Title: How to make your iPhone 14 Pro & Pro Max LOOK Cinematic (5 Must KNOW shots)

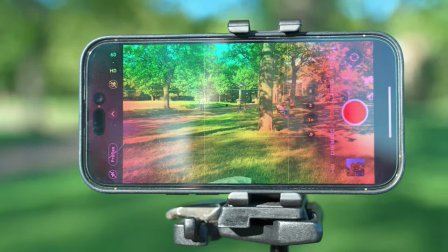Tripod shots allow for better control, overall production quality, and we think enhance the cinematic experience. If you're looking for another way to improve your cinematic iPhone videos, I highly recommend starting with music. Now, thanks to the sponsor of today's video, Epidemic Sound is offering you a free 30-day trial to start soundtracking your next cinematic iPhone video.
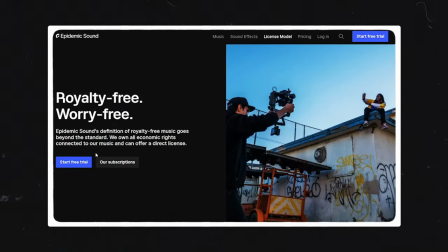So if you've just started out on YouTube and you're wanting complete peace of mind in knowing that when your channel opens up for monetization, all of the current videos that you're working on will be ready for monetization, meaning you will not be getting copyright strikes on any of those videos, well then yeah, you've got to use a royalty-free licensed music library like Epidemic Sound.
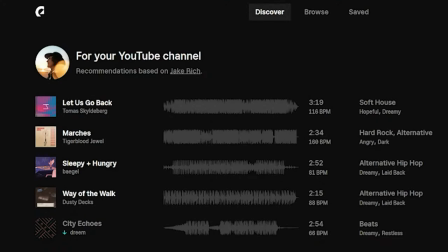It is literally my go-to place for soundtracking, travel videos, vlogs, all the videos that you really hear on this YouTube channel because they have an epic professional catalog of over 35,000
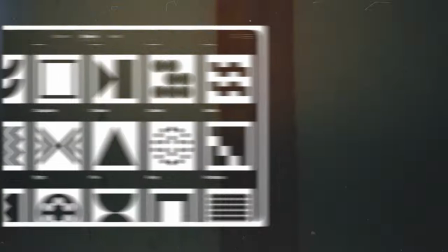high-quality songs and 90,000 sounds and effects and right now my top three personal songs are Henyo, this one, Soda Pops, The Tune Ayo, Sweet Escape and Duckmore. Need it. Vibes huh? So if you're ready to take your videos to the next level click that top link in the description and start your free 30-day trial. Now some of our personal favorite cinematic directors,
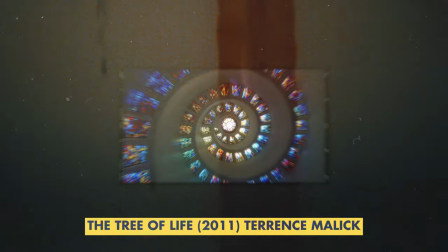guys like Terrence Malick, who love to incorporate rolling shots into their sequences, into their cinematic montages in their movies. Now, this is really easy to emulate with your iPhone, and you can add it into your cinematic iPhone B-roll by simply locking onto a subject,
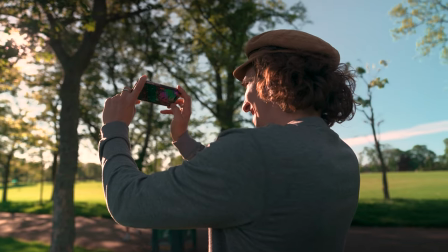like a leaf or a tree, or just pointing the camera upwards,
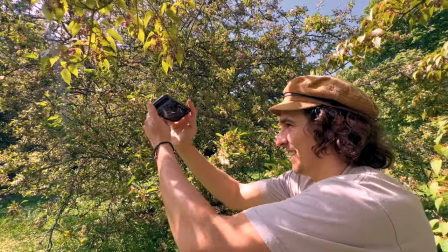locking onto a subject, and rolling your body creating slight movement around that said subject.
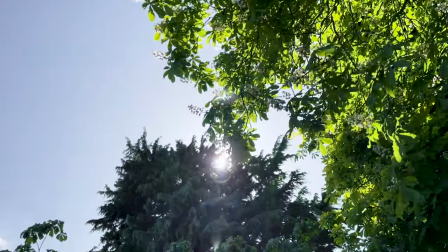It's also really great if you do happen to get some really nice sunset light or sunrise light to you know to flicker and to add lens flares into the b-roll.
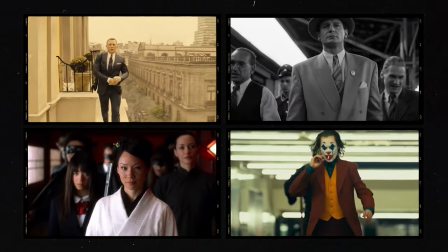No great movie is complete without the ultimate the only one and only tracking shot and there's actually a couple ways to be creative with a tracking shot right you could track your subject but your subject could be tracking you as well. Alternatively you could also track someone from the side and cut on action to
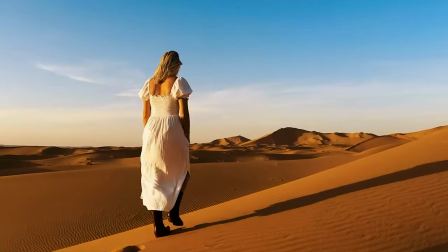have sort of a cinematic dynamic sequence of someone walking or running, whatever it is. Could be a person, could be an animal, but the tracking shot is the way to go, and we'll show you exactly why.
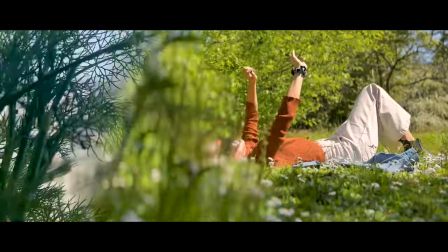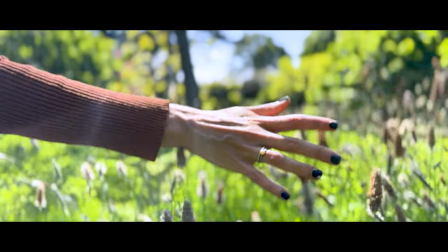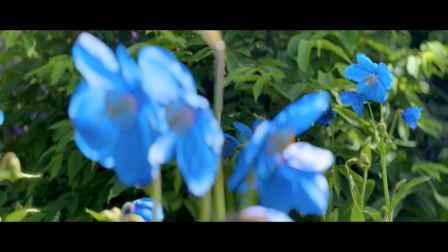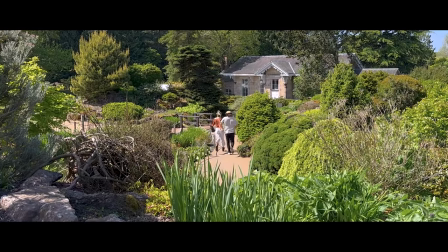Thank you so much for checking out today's video, we hope you've learned something. And if you have, why not considering punching that thumbs up button? That's right, and now it's your turn to tame that little beast. Turn your life into a cinematic masterpiece. See you in the next video.